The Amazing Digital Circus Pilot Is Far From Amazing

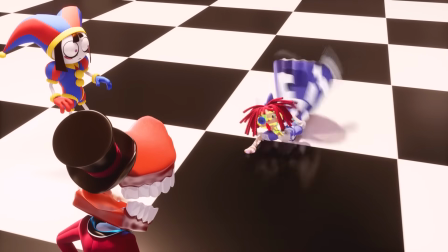[4:09]
Ragatha drags herself back to the group and Kane heals her of the glitchy state she's in and rejoins the group while avoiding eye contact with Pomni.
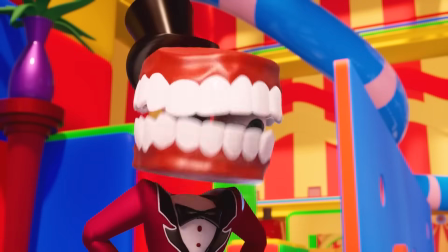[4:17]
Kane apologizes about the exit doors because he knows how much everyone wanted one, but didn't know what to put on the other side.
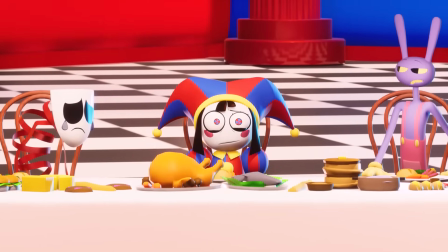[4:23]
He congratulates everyone on defeating the Glowing Queen and rewards them with a giant digital feast, ending the pilot with Pomni about to have a mental breakdown.
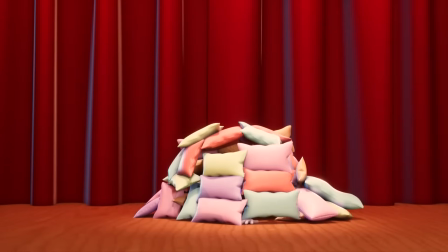[4:31]
So we have a lot to cover, starting with the characters. Pomni is an outstandingly entertaining character.
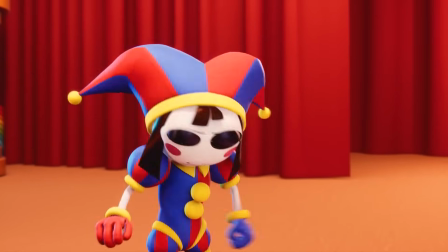[4:38]
You know how in most shows the main character is super basic and bland and it's always the side characters who become everyone's favorites?
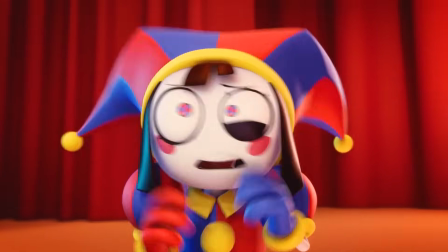[4:45]
Well, I can't imagine this being the case for Pomni. Her paranoid innocence is oddly adorable and fun to watch.
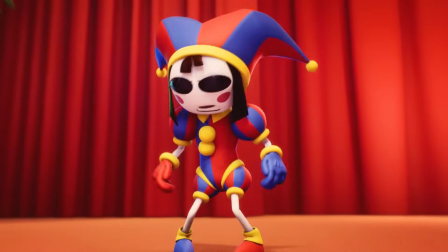[4:52]
Of all the characters in the show, she has some of the best reactions,
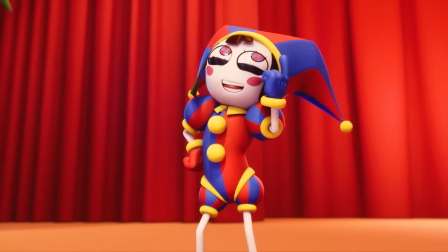[4:55]
which is really smart from a viewer's perspective since just like her, we too are learning about this new world alongside her.
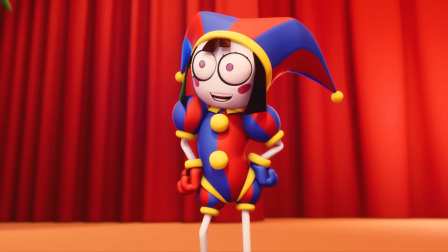[5:02]
And due to her essentially being in the same situation as the viewer where she's witnessing and learning,
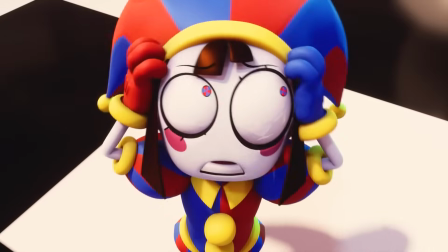[5:07]
It almost feels like we have a friend to join us on this journey who has a distinct personality instead of being an
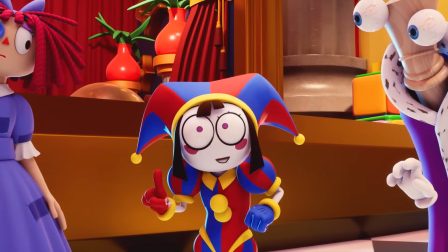[5:12]
everyman type of character for the viewer to live vicariously through and instead vicariously
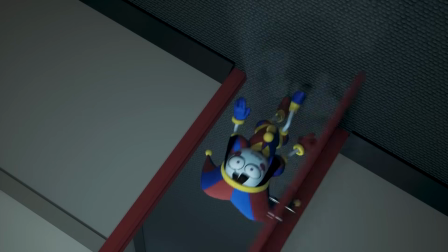[5:18]
with. On top of all that, it seems like one of the primary focuses of the show is watching this poor girl's sanity unravel,
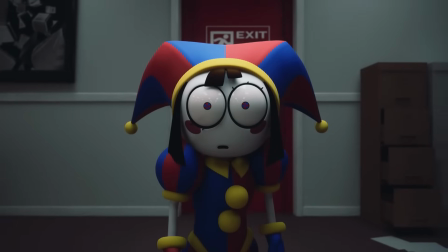[5:26]
which as terrible as it sounds is one of the most captivating plot points of this pilot and possibly the show as a whole.
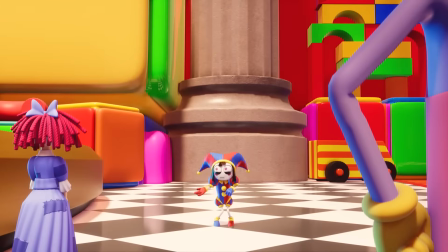[5:33]
I couldn't get enough of Pomni in this pilot. She's entertaining, relatable, and already has a character arc for her being set up, which has piqued my interest.
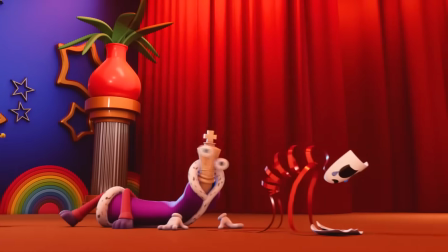[5:42]
The only thing I would have liked to see more from her is some more interactivity with the rest of the cast, but I will take what I can get, since we have Ragatha.
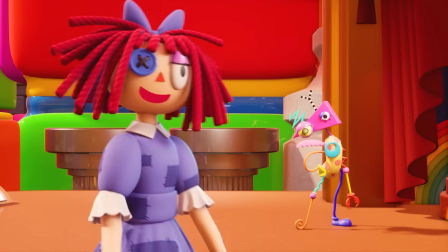[5:50]
Ragatha is the nice character of the show, which may seem really bland,
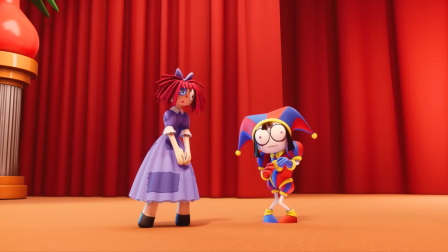[5:55]
but she's so genuine with her care for Pomni, even though she's just meeting her.
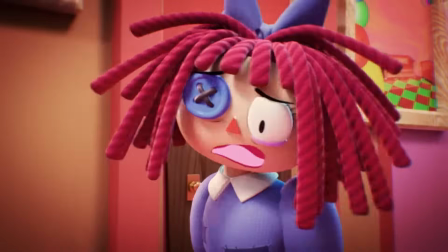[5:59]
I would go as far as to say that their interactions with each other are some of the best in the episode.
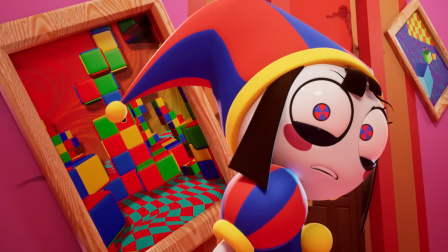[6:05]
The scene where she's glitching and despite everything that just happened to her, she still cares about Pomni's first impressions of the circus,
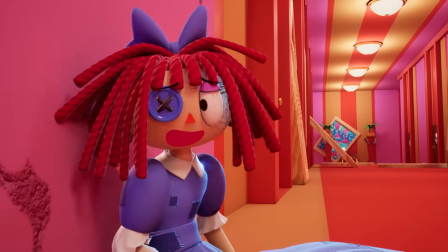[6:13]
which should be the last of her worries, but she still goes out of her way to apologize,
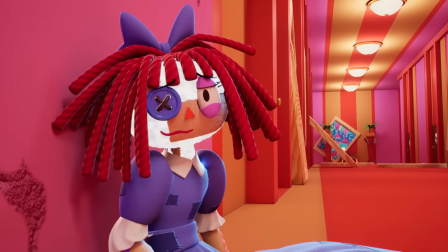[6:17]
which was such a simple but wholesome moment, that became one of my favorite moments of the pilot,
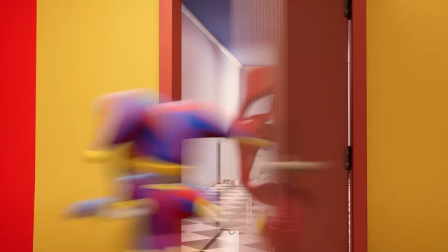[6:23]
which is crazy considering how many eye-catching and absurd things are going on. Usually, I don't like stereotypical nice characters,
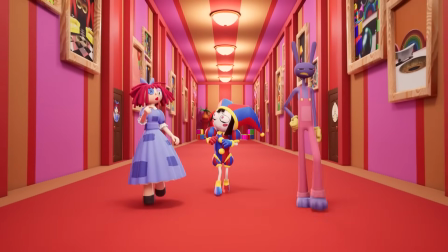[6:31]
but there's something very human about this character amidst this cast of cartoon characters
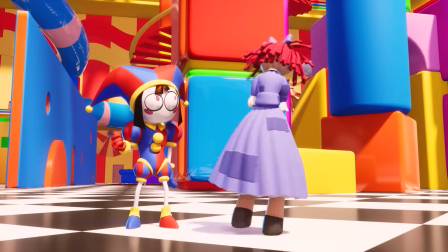[6:37]
with all these quirky gimmicks that somehow made her into one of my top three favorite characters.
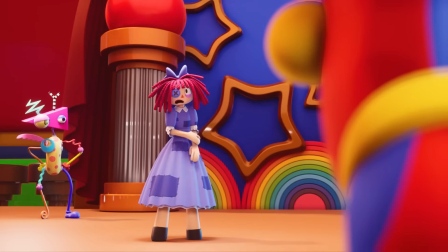[6:43]
But of course, I'm in the minority of who my top three characters are when I say that Jax is not one of them.
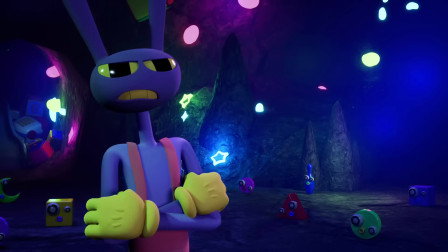[6:50]
Jax is a perfectly acceptable character. I don't dislike him. He carries a lot of the character interactions, he has some of the best dialogue in the pilot,
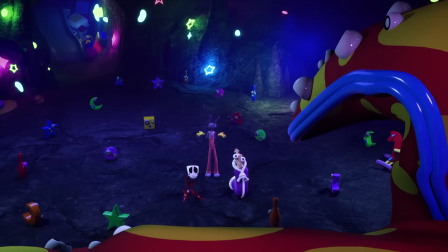[6:59]
and he's voiced by Michael Kovac who has the mystical ability to make anyone he voices a fan favorite.
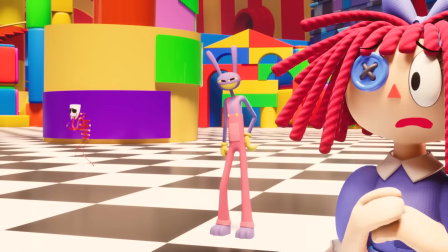[7:04]
The only problem I have with him at the moment is that he feels extremely one note and like Gooseworks was pushing him on the viewer a little too hard.
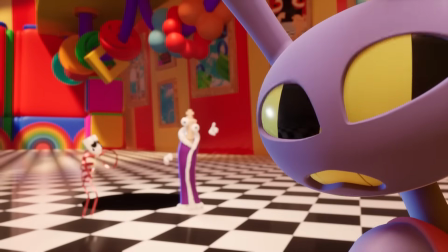[7:12]
I'm sure he has plenty of potential for character development down the road,
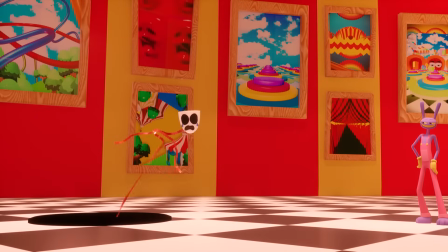[7:16]
but at the moment he feels like he was designed to always steal the spotlight from other characters,
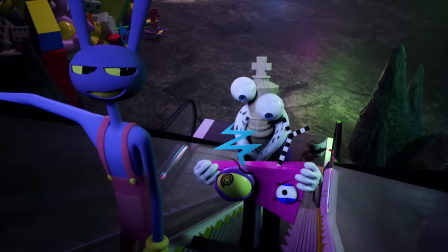[7:23]
which is pretty irritating in a pilot episode where I want every character to shine,
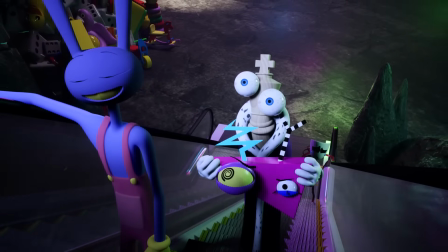[7:29]
and he just makes it harder for those characters to do so. For example, there's Zubel, who really got robbed in this pilot.
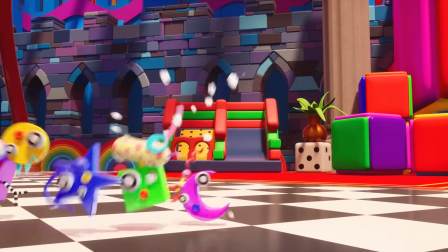[7:37]
She barely has any screen time, and when she does,
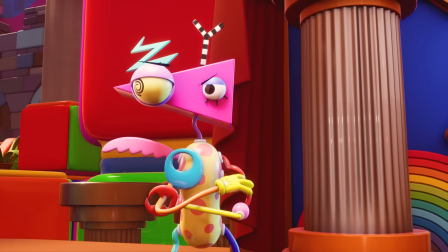[7:40]
she plays out a hardly original stereotype of being the annoyed serious one, and even when she's playing out that stereotype,
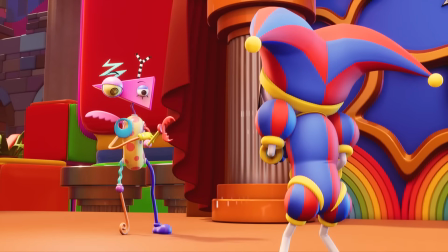[7:48]
Jax is there to divert all the attention to him.